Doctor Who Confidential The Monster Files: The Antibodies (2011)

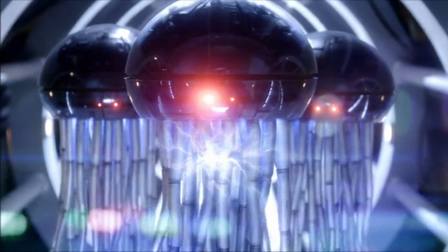(4:19) Alright, Sonic. What are you doing? I don't know. Okay, psychic interface, just point and think. I know, but what do I think?
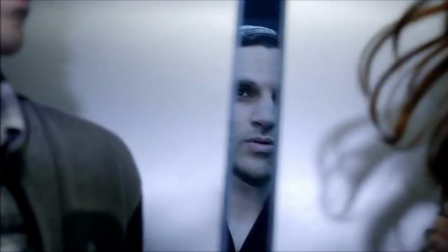(4:23) I don't know! It's okay. Stay still and don't move.
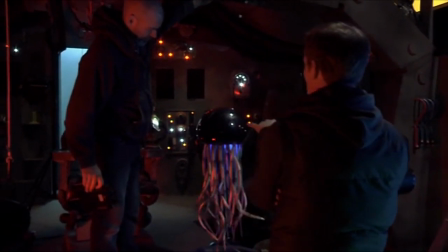(4:30)
So right now, these dudes can rise up. But that's it, they can't move forward at this point.
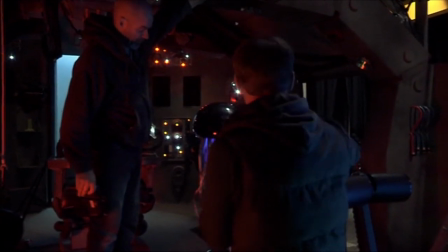(4:36)
If we want to move it somewhere else, we shall have to come up with another rig for that in here.
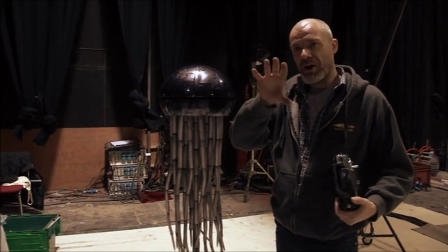(4:40)
Movement-wise, they've got to float and hover and move around like this, so we've got a couple of ways of doing that.
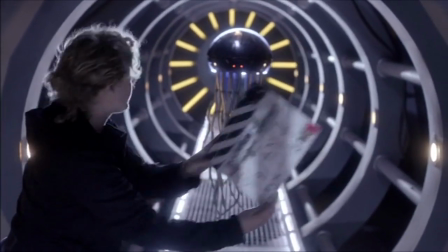(4:46)
428, take 4. They move around with a variety of tricks.
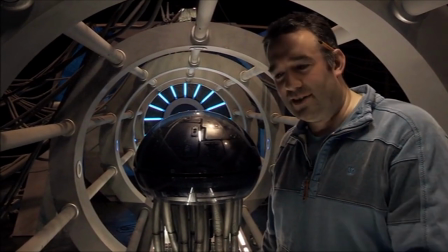(4:50)
We've got this one here is on a pole, and so you just disguise the pole and keep it on the bottom of the frame.
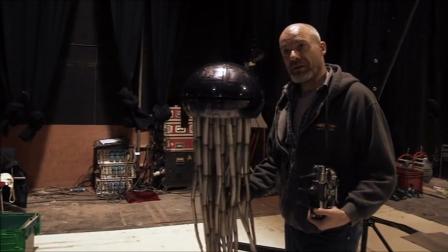(4:56)
It will be on a dolly track and moved around like this, or it might be handheld.
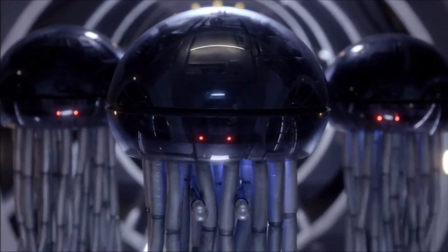(5:02)
We have ones that work off wires, sort of stealing tricks from Thunderbirds.
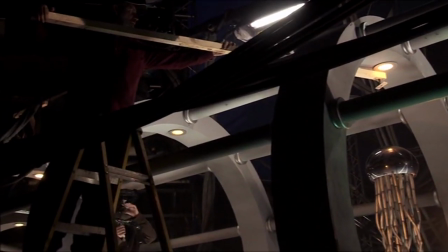(5:07)
And we've got a pole arm system here.
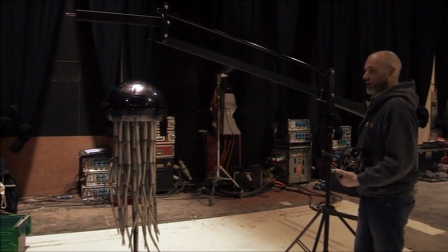(5:13)
So that would be above it, and you'd be able to hover.
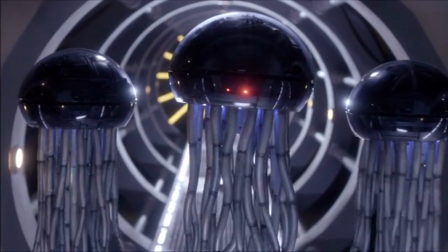(5:17)
We have various different mounts that can go in the side or the back, so depending on which angle you want to shoot them from, you can conceal them.
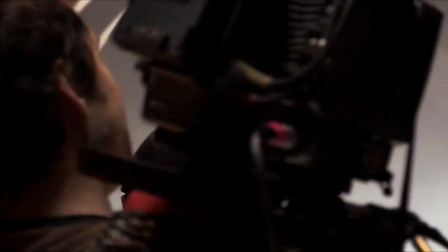(5:24)
Okay, let's turn over then, please. Winding up. It's quite old school, you know.
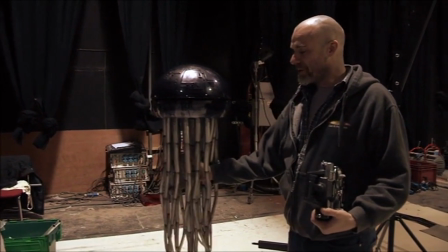(5:31)
In the days of CGI, we're actually going quite practical and old school with this.
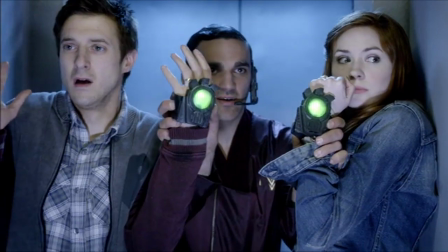(5:36)
Sometimes the old tricks are the best. Action cam.
You are authorized. Your existence will continue.
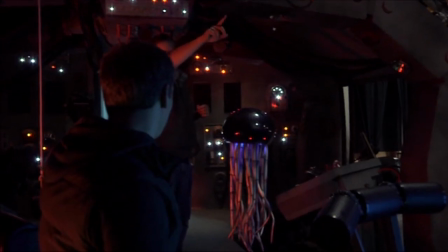(5:44)
What we'll have is an extra wire off just to stop it spinning.
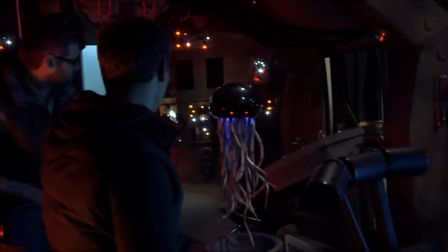(5:50)
How are you doing that? It was difficult to control them because, you know, it's not like a guy in a suit. You can't just say, hello Mr. Antibody, if you'd like to stand there and walk there and look menacing, that'd be lovely.
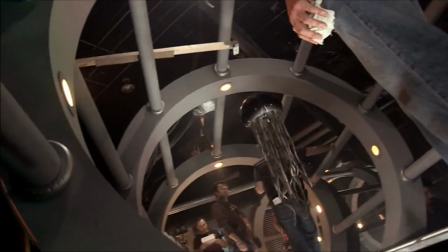(6:04)
There's one person with a remote control and there's another person either on a ladder with a pole or a jib arm,
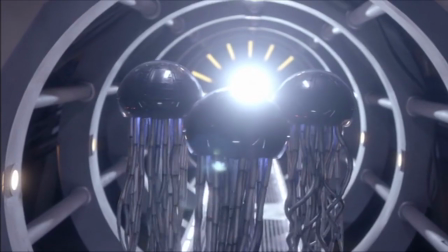(6:10)
or there's someone on the floor out of shot underneath, kind of with their hands on the pole,
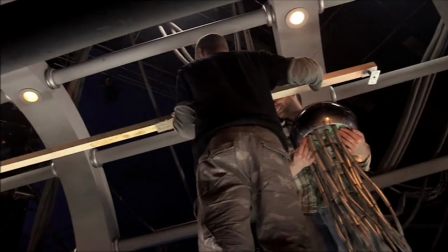(6:15)
turning it round and pushing it forwards and backwards. So, and then if you've got, you know, 3 antibodies in one shot, there's sort of 6 or 7 people there all trying to wrangle these monsters towards their victims. Extra 2, 3, 1, take 2.
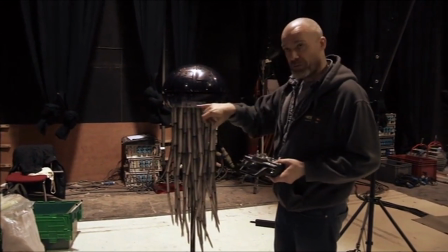(6:29)
What this can do is, to give it some more character, he's got some eyes, so I'll just switch them on.
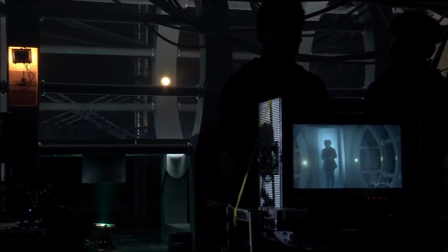(6:35)
Here we go. Action forward. They had laser lights for eyes that would sort of zip around really fast and could kind of adjust to give the impression that it was looking in different directions.
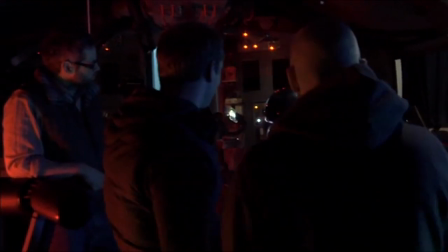(6:46)
And they do, if you get a bit of Atmos in there, you can see the beams. Yeah.
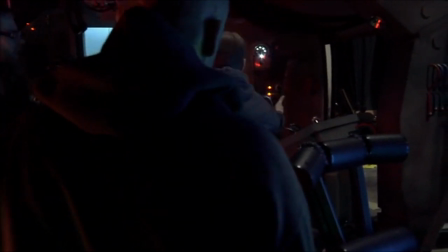(6:51)
Oh, because they're proper laser pointers. Yeah. So you always at least know which way he's looking, and he can follow things around and look at what's going on.
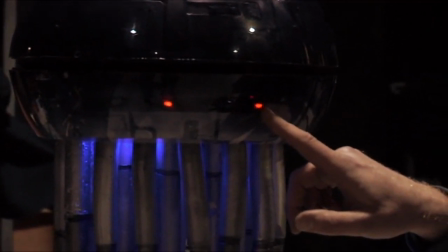(7:00)
You know, they weren't just red spots; they were actual lasers. So you could see at times the lasers kind of coming out through the mist in the environment, and sometimes even the laser sights themselves playing on the victims that they were targeting.
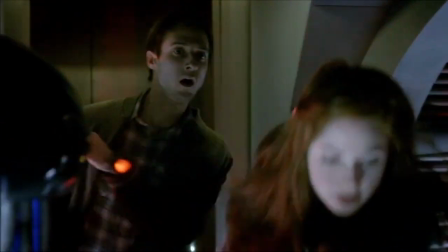(7:12) Remain calm while your life is extracted. Keep running! I don't know, just run!
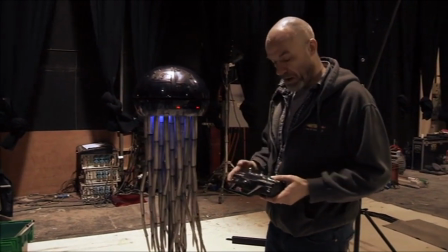(7:19)
We've got these nice blue lights below, and then we've also got the tentacles. Their tentacles would, you know, thrash when you press the right button on the remote control. Oh, the blue lights.
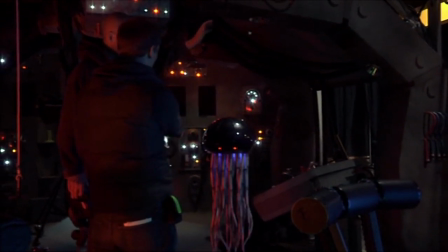(7:29)
Okay, it looks like it's you know, in the Fast and the Furious, it's got like the neons underneath.
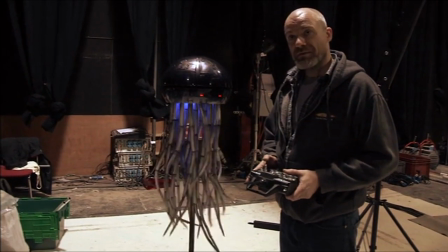(7:34)
You go different speeds.
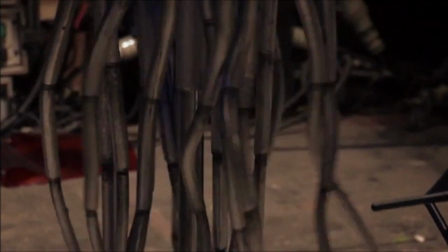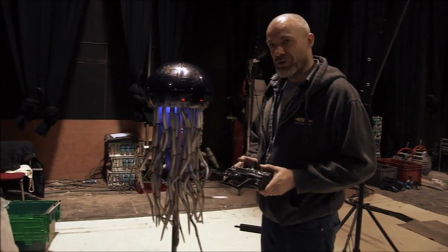(7:42)
So you can get angry. So just be hovering and searching around.
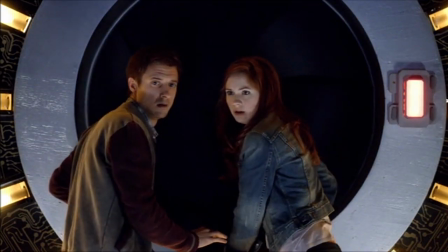(7:50) You are unauthorized. Your death will now be implemented. You are unauthorized.
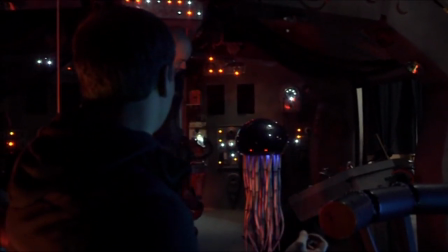(7:57) Your death will now be amazing.
Did you know it's the glow?
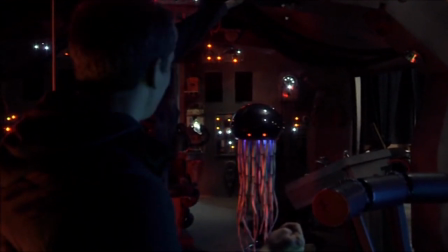(8:02)
I love the glow. You give the impression that it's something inside and that it's alive.
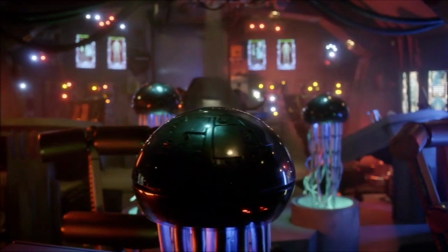(8:07) Only 2 life forms remain. This will be rectified.
It's really good.
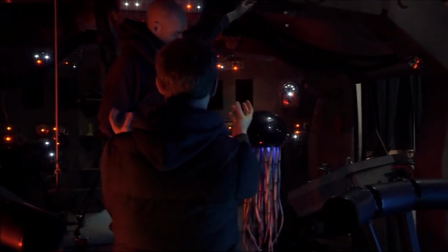(8:13)
I'm hoping that they'll drift up and then one of them will sort of head that way a bit.
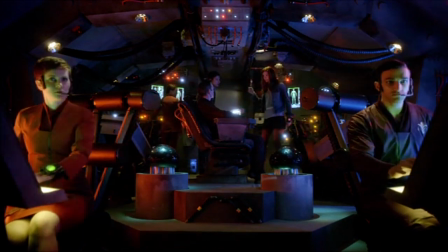(8:17) Okay, Captain, release her now or I take down the whole tesselector.
And then maybe they'll both encroach on the skipper or something like that.